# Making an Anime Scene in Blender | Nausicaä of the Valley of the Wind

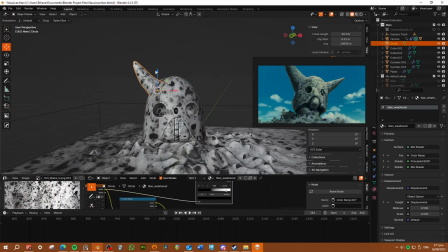244s
But it kind of is showing my ways and my defaults to
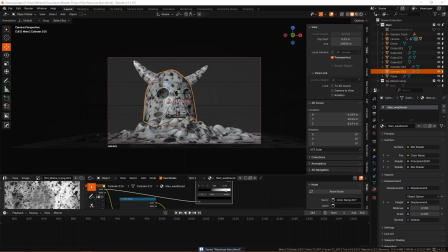248s
expressing certain things and I think that that's just a cool muscle to exercise and a cool activity to do.
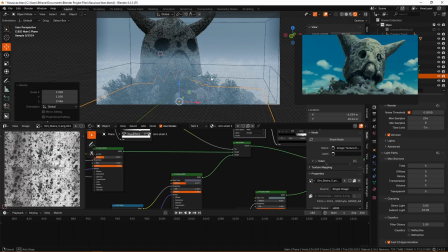253s
You can get a lot of the details wrong but if you get the overarching ideas right and you have this, you've done your studies basically at the start, you've made sure that you've looked at the image and you know what's important,
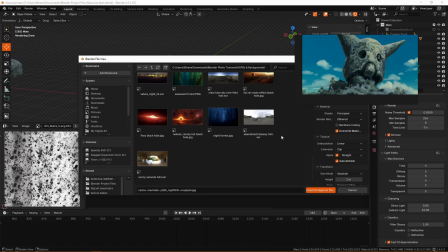262s
this shape language that has been chosen at the start and basically nailing the colors somewhat and getting the things just placed in the right spots.
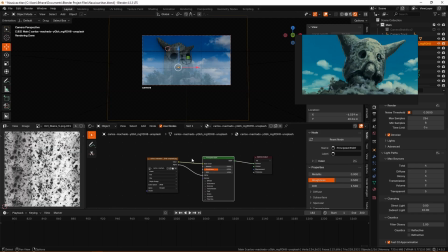271s
You've got the overarching processes correct and so you'll be able to create something which feels right but you can modify to your own tune a little bit.
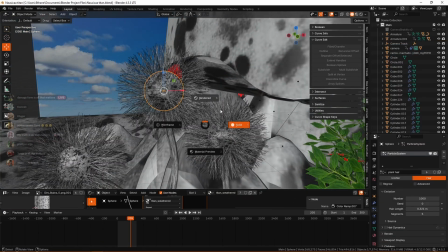279s
But yeah that's I guess most of what I wanted to say and you can see here that with these little plants, these little fungi things, I've just gone through and used a hair particle system.
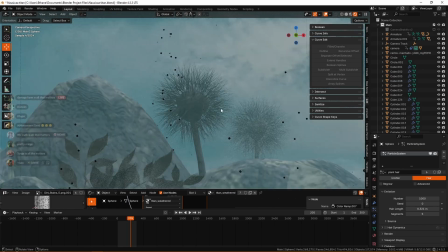288s
They don't look great up close but far away they kind of blend into each other especially when blurred and they do kind of mimic the look.
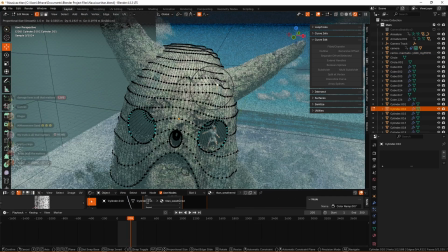295s
You can see that I also utilize proportional editing just going in and sculpting a little bit and by doing that sculpting it just
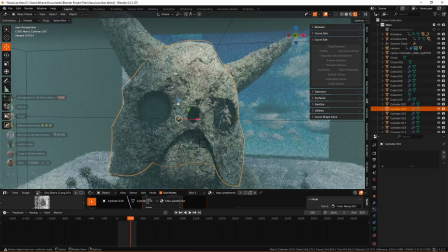301s
allows me to eliminate some of the regularities that have ended up becoming inherent with this model from the way that I created it.
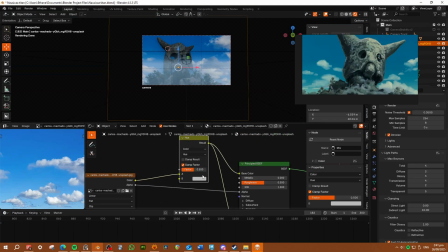308s
Just try to move away from that 3D look, make it look more splotchy painted is ideal. But yeah, some kind of smoothing over blurring and all of that in post is a great idea for helping to work on these things.
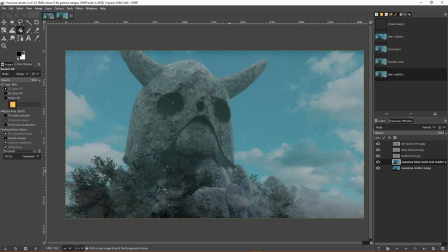320s
You can see that this is an initial render that I had and this is without any of the color grading.
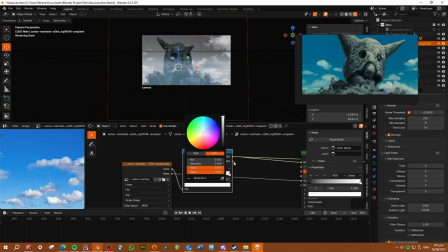325s
And you can see that it's actually decently different from the goal in terms of colors and all of that. and the composition is a little bit off too, it's a little bit too zoomed in and big and slightly off but this is already capturing a lot of that essence.
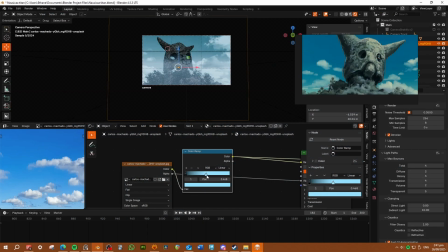339s
You could probably tell it was that scene if I showed you it beforehand or if you were aware of the scene. You can see that I've got a variety of these little mask layers,
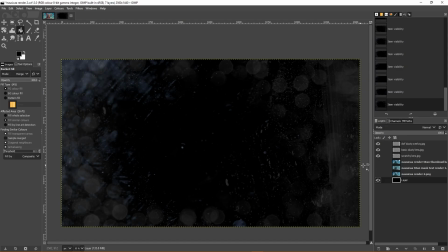348s
kind of like lens like artifacts and dust and all of that piled up which isn't actually something that's that
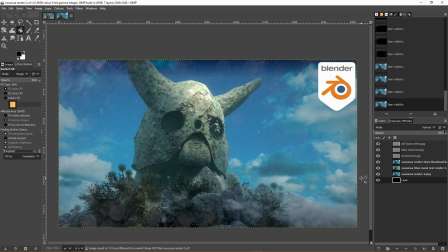353s
present in the anime but it's just kind of a consideration of capturing imagery in this world.
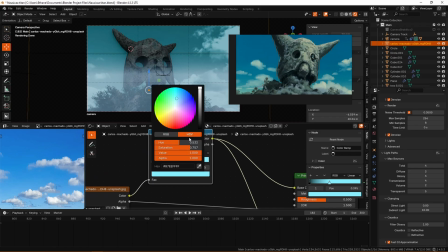359s
If there was a camera there then this would probably happen and does just help to just masking that computer perfectionism as much as possible.
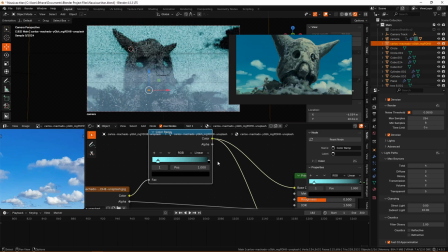366s
Just getting it to look more human in any way that's that's kind of feasible and doesn't take away too much.
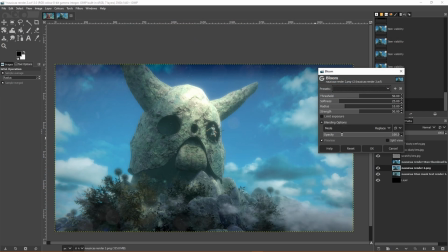372s
And then obviously I've softened stuff a lot using a bloom pass with a very very high radius on it so that it spreads out the bloom a lot. As you can see this really softens things and this is over the top but that helps as well
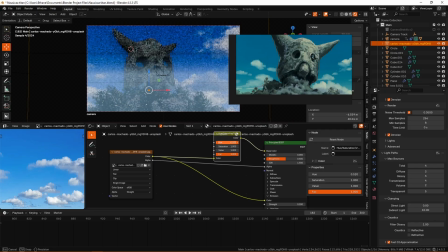385s
with the kind of like old style vintage anime look and kind of desaturating in the right areas,
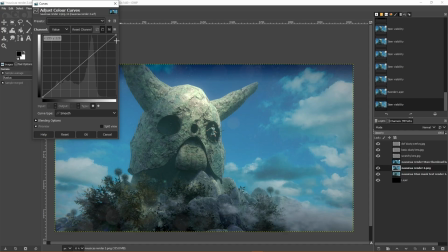390s
saturating in the right areas. You don't need to actually make your white balance like too sharp. As you can see this curve includes everything but there's actually quite a lot missing from the whites.
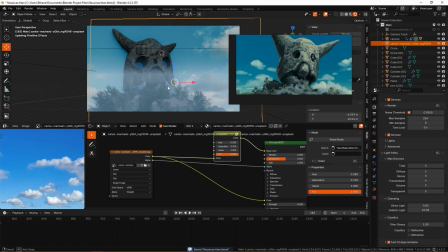399s
It's not way too bright. It's a little bit duller and that just yeah again helps to fit that theme.
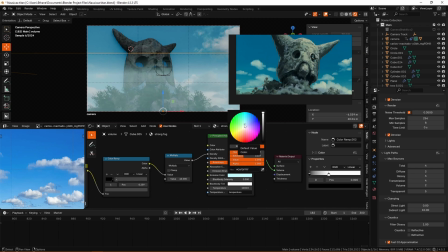404s
You want to do the right color passes and tonal passes for the scene that you're doing which is coming back to the earlier point.
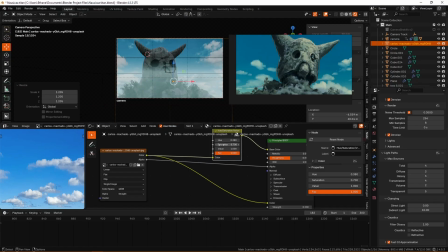411s
Character model I will mention briefly. This was made custom but it is just as you can see extracted from the
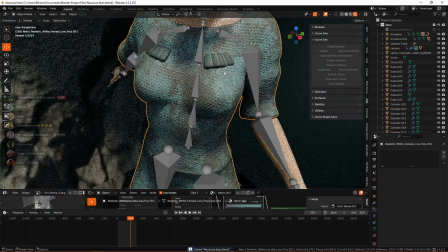418s
body mesh and then it's just had the same armature deform applied to it and as you can see I've added some
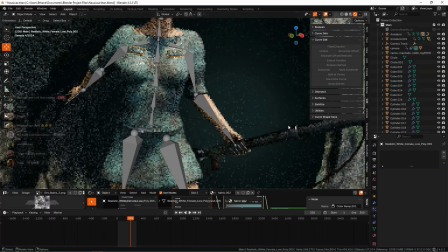423s
extra little details to mimic what Nausicaa has and then I created this gun model that is quite
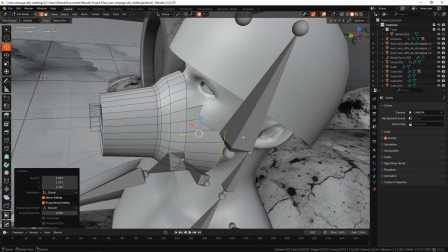428s
simple as you can see and you can see some process of me modeling this mask which I actually made as part of the Rampage Rally thing again and
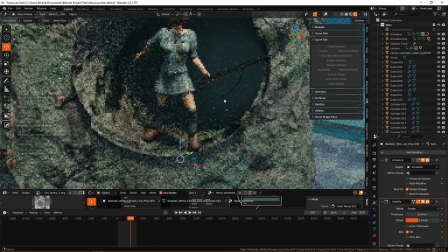436s
as you can see a solidifier modifier which is basically just puffing that out a little bit giving it some volume but yeah that's all I'll
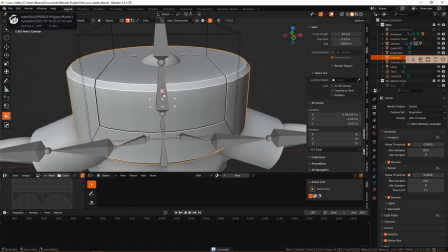443s
say so sorry for the break it's been exam season well kind of it's been assignment season group project season and i've been doing a lot of maya i
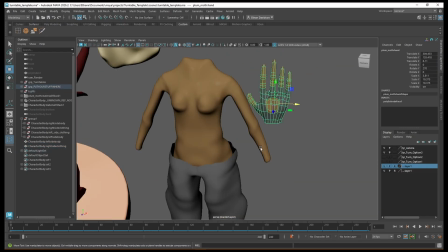449s
do plan on making some videos on that soon but i'll keep the outros short thanks for sticking with me if you're watching thank you and
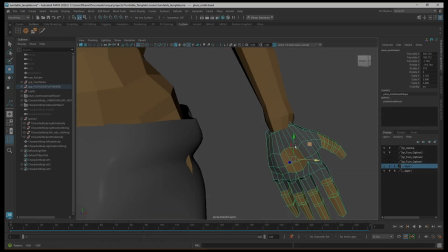456s
i hope to make some more videos soon um again sorry it's been taking a while but i've got some interesting stuff lined up i actually want to
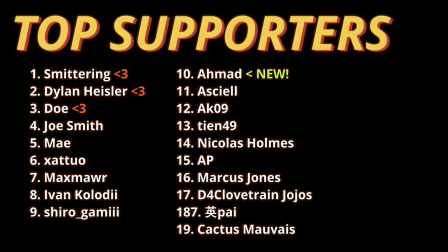461s
make some videos documenting what i make for weekly render challenges for clint server because there's quite a lot of variety in that and some cool tips
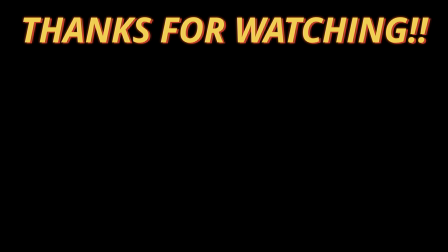467s
i could maybe show you so yeah thanks so much for watching it's been years and i'll see you in the next one goodbye